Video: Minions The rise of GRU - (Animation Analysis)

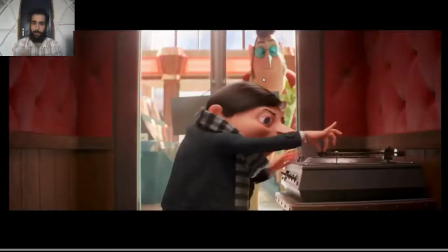Hi everyone, welcome back to Ganimando. Today I'm analyzing another trailer. This time it's gonna be Minions: The Rise of GRU. So hope you like it and let's go into it. First of all, just notice the hand pose, how all the fingers, we can see all the fingers,
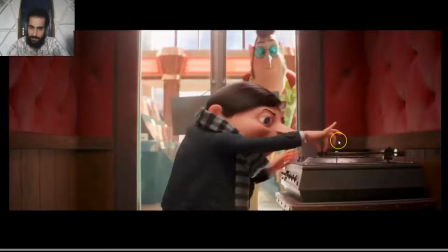they are spread apart a bit from each other vertically, and just like he's taking the thing very slightly, very carefully. So the detail.
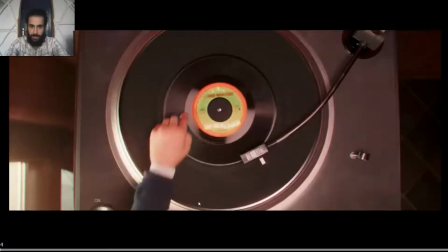Also notice how the finger, when he goes to push with the finger, notice how it's a bit curled, and as he pushes down, how the finger also bends, so we can see the reaction of the finger pushing down the
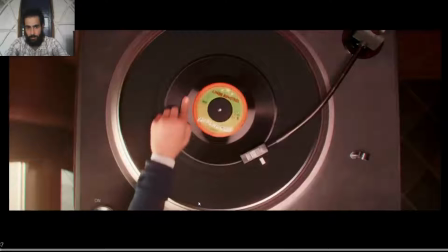vinyl, or however it's called.
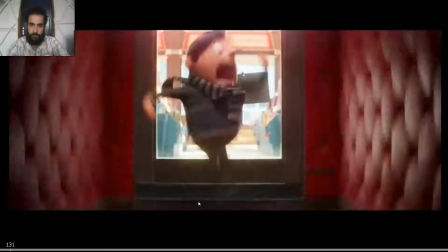Welcome to the Vicious Six.
This is great as well.
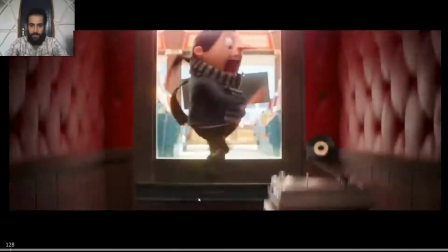So notice how it's not just staying on the air,
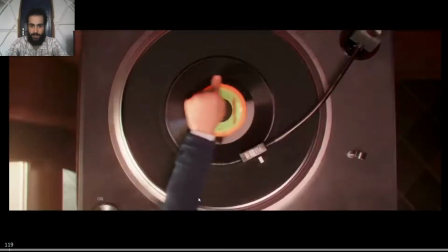but we can actually see the anticipation going down and then boom, jumping up.
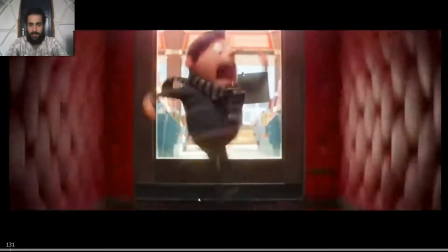So he actually jumps up, so he stays longer on the air. Boom.
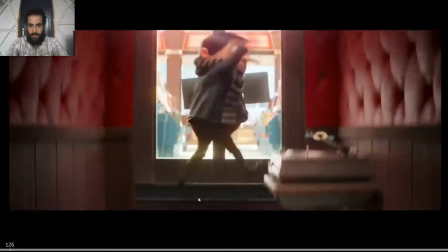And we can see how the arcs creating on the arms.
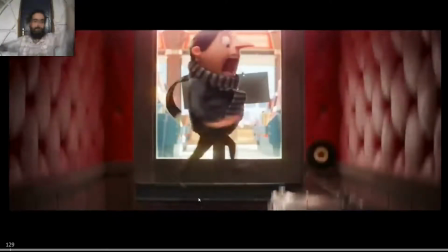So he's not just moving the arms back and forth, but it's really exaggerated.
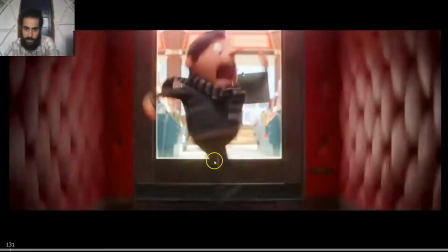So they actually look at the hands, how exaggerated they are, how bent they are. Look at this one as well. Look at the bembos. They have bent the arm a lot, so you get that line of action from arm to arm,
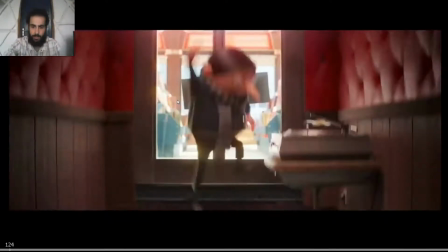and that fluid motion creating a visual arc when he moves them.
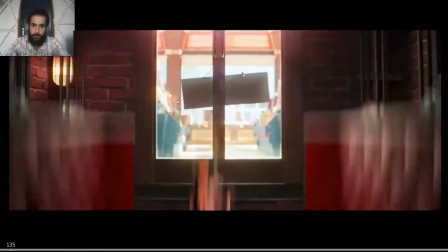See?
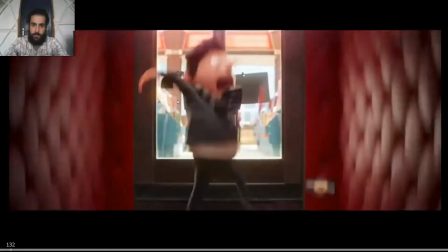As well, when he falls, notice how boom, the stretch happening. So you can see how the lower part of the body is falling down quicker, and the upper part of the body has moved very little in comparison.
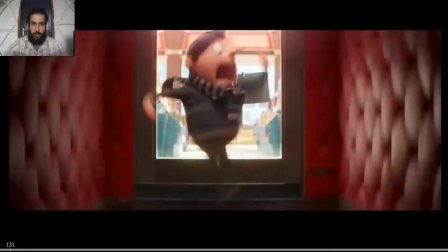So you have that stretch and boom. So the lower part starts to fall, and then the upper part stay a bit longer and boom, falls. So you get more contrast in the animation by doing that. It exaggerates, it makes it more cartoony.
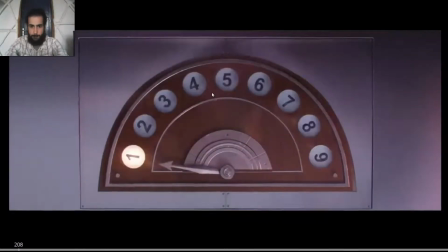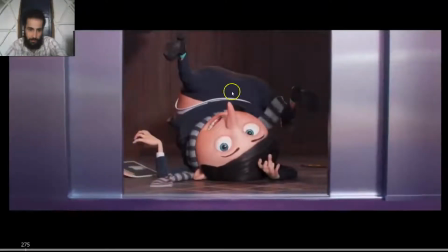Love this as well. Love the pose, how all the hands are like tense up a little bit from the fall. So it's actually on a posture like he's been broken almost.
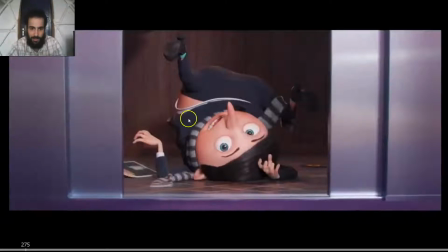And the line of action, the silhouette really clear and beautiful. And you can see the breath actually. So if you pay attention to this part of the body, you can actually see
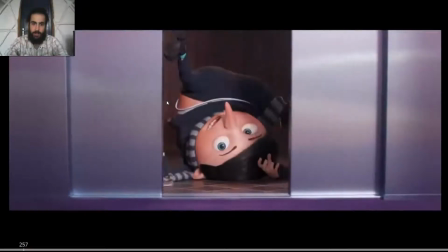him breathing heavily, like so it feels more alive.
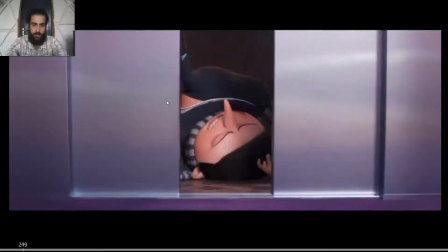It's not just hit there on the pose, but
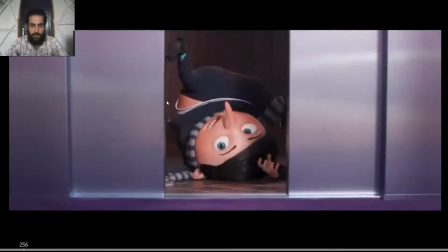and see how when he opens the eyes, he also opens the mouth. It's not just the eyes opening and the eyebrows raising, but there's the contrast.
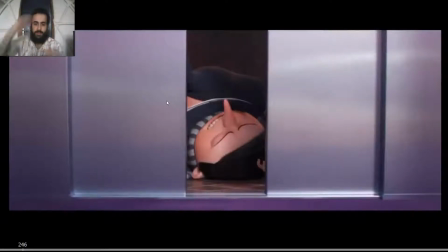So the eyebrows go up and the mouth opens. So it's just a tiny bit, just a little detail.
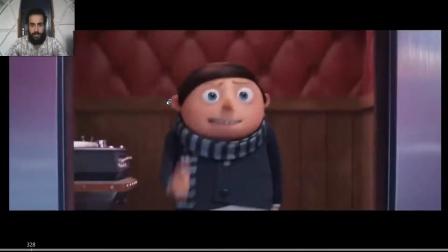Hello?
Same here. See how he gets ready, boom, boom, boom, and see how he breathes in. So instead of just hitting the pose and that's it, you can see the slowing, his breathing, like a deep breath.
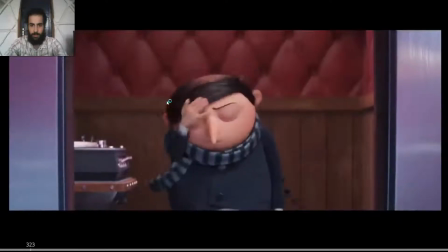And see how while breathing, you can see the eye darts, looking each one of them.
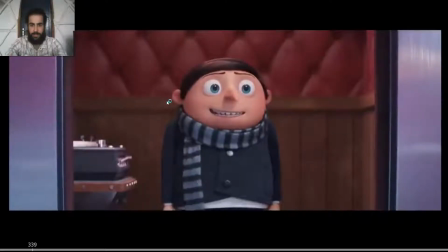And notice the eye darts are just like big spacing, so you have like big spacing and one frame of settle. So most of the eye darts are just gonna be 2 frames, one with big spacing and one with slowing, like a settle, but like just 1 frame.
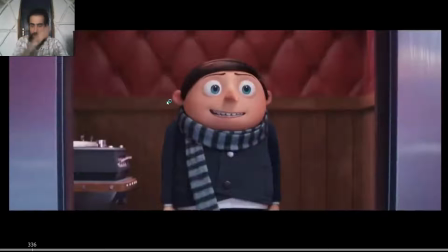So you have very snappy eye darts.
Hello?
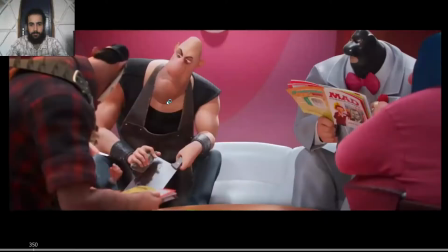Hello?
Notice the body posture, how well animated it is. So it's all really conveying the emotions and the situation. So see how he pushes the other guy's arm like that, a bit with the head rotated down.
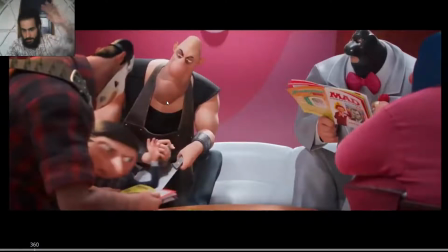So it conveys like he's kind of protecting himself, just like taking it away from the path.
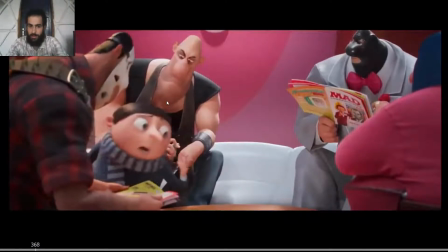Like I'm trying to go, and then he passed that, and then he ducks down.
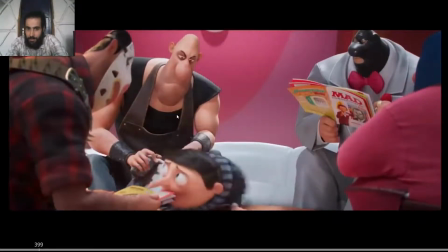So he goes down, so he's like, I don't want to cause any trouble, just like trying to
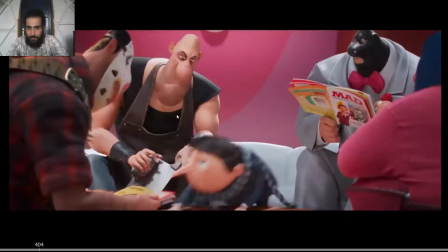not be seen, but like everyone is looking at him almost, but like, don't mind me.
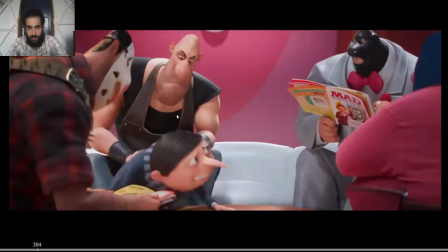See how first goes with the head. So here you have the head here, and then the head almost stays on the same place,
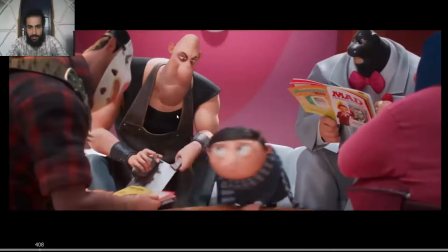and the body goes to the right, and then he moves to the right. So you have that variation.
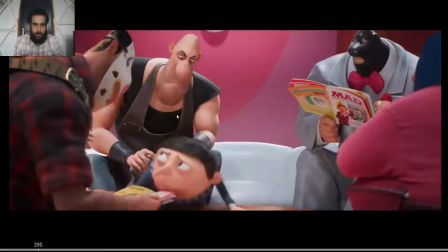It's not just on the same perspective, on the same direction, the body is on the same pose, but you have that variation. First he leads with the head, and then he leads with the body.
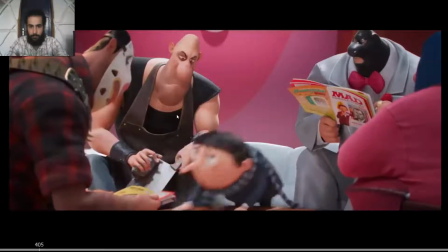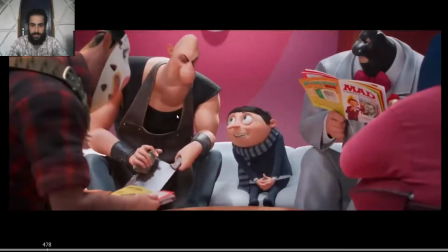Everybody here for the interview? Great here as well.
Notice the arc on the nose on the interview. So it's all well animated, like the character, the movements are well synchronized with the dialogue,
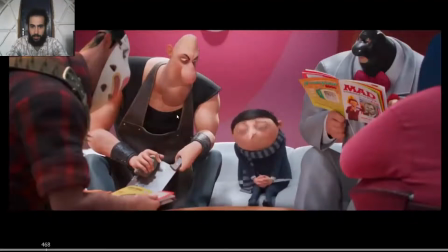but also notice the arc created with the nose. So the interview, so it's just like up and down and up. So you have that subtle creating an arc.
It's for the interview.
It's really well done.
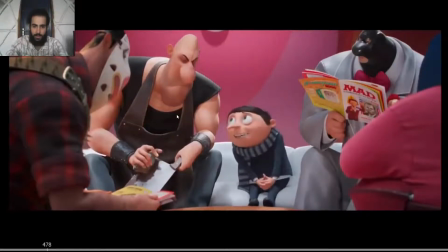And notice also the fingers, how they spread apart. Like for the interview, they open a bit. For the interview, they open a bit and back. So you have that secondary action on the hands as well.
The interview. Me too.
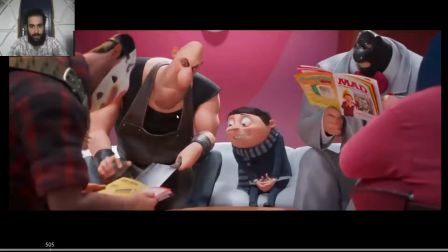Love it. Notice how when he darts down, notice again. In here is a big movement. So you have one frame where the eyes slow out with a very small spacing, then the big spacing, and then one frame where the eyes slow into the pose.
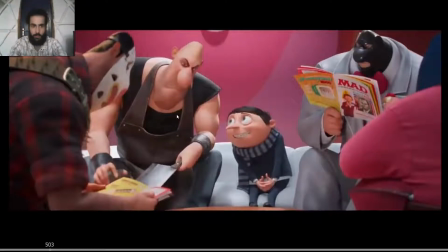So you have 3 frames for a big eye dart. In this case, one for a slow out, one for a slow in, and the big one in the middle. And notice how the head also rotates down. It's not just the eye dart, but the head rotates down as well.
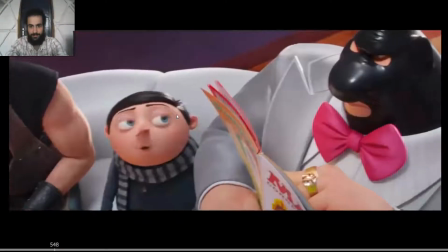Me too. So, what do you drive? I got a jet bike.
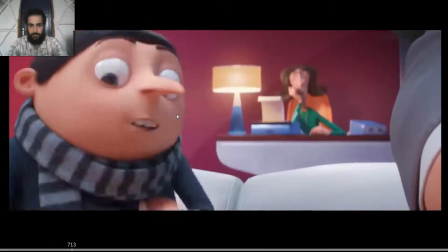They're ready to see you, Mr. GRU. Oh, good, great. Here we go.
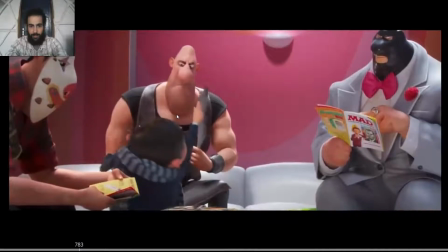I love the detail of when he lets go of the,
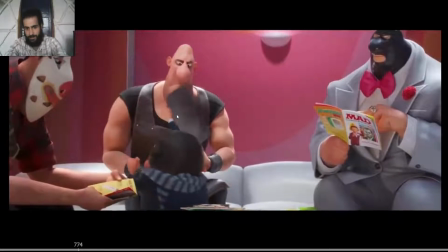I don't know what this is, a machete or something like that.
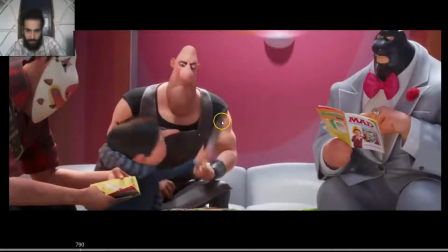When he lets it go, notice how the arm of the guy, it feels the weight of it. So actually the wrist, look at the wrist, is up, and then when GRU lets it go, just boom, the wrist falls, and you can see also on the elbow the reaction.
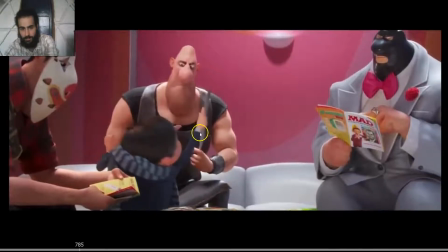So we can actually feel the weight of the tool, the weight of the machete.
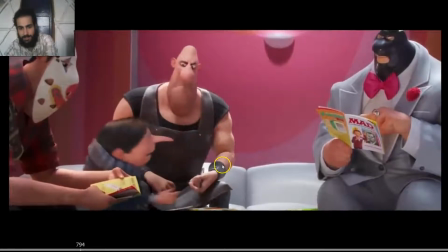We can actually feel it just by seeing how the arm and the wrist reacts to it.
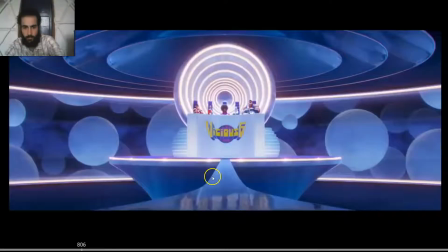See?